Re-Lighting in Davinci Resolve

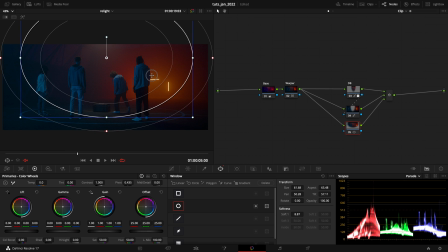8:07 But the point here is to crank down everything that it's not inside it. So I want to invert it. And for this one, I will go with the gain. I'll crank the gain down. Okay.
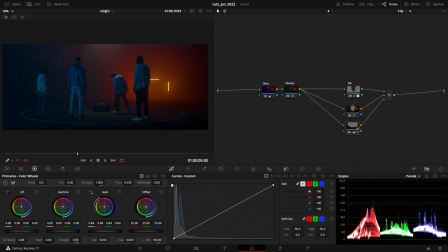8:22 Fourth thing, and the last thing that I want to do is just give an extra punch to this centered part. So I will just take the same selection from the center, inputting his ear, and add a glow effect.
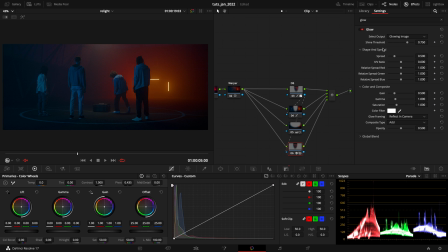8:40 Add this glow here, and just attack the, you know, these mid regions. So I'll find the right spot that is there. I'll work a bit with a really tiny amount of spread. We don't even need to, you know,
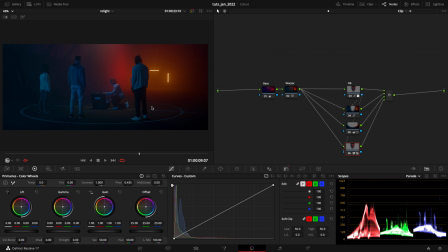8:58 crank up all the things like gain or other parts of our image, because it's already speaking in a really great way. We could also add maybe more beams from the low center tier, but I think that you got the point.
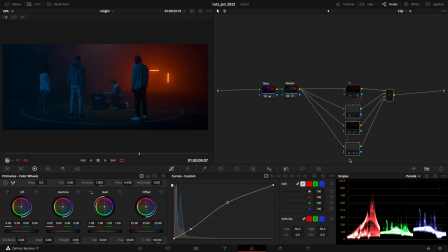9:17 So by unselecting this, as you can see, we really drew few shape and the all attention is on the center. I might have overdo some of this part, but it makes sense.
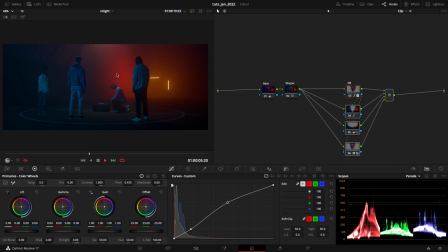9:31 The overall sense of the final output is there. Obviously, we have done this with, I might call three nodes, even because there are two main nodes and one group of parallel that are doing one single thing, even because in the end, for this specific shot,
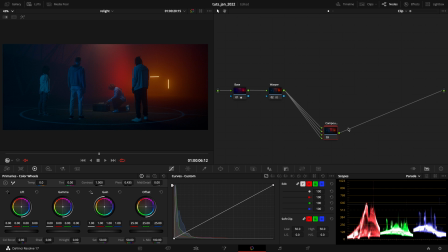9:49 I'll be archiving this one as a compound node. So that's why I'm gonna say one single node. And these two are just simple technique to relight and draw shapes to
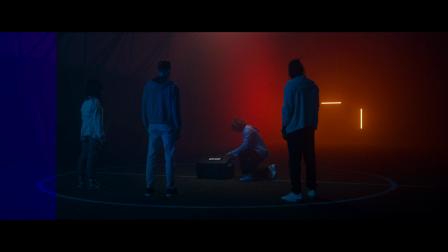9:59 an image that might need a bit more help in terms of cinematography,
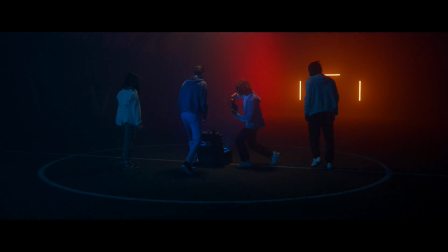10:04 and I might say in terms of drawing the attention of your audience.
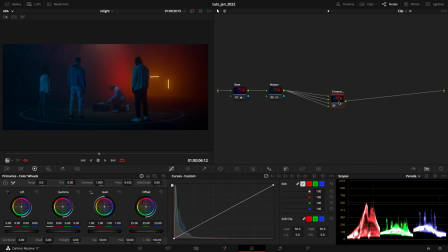10:09 I hope it has been helpful to you, and I'll see you guys in the next video.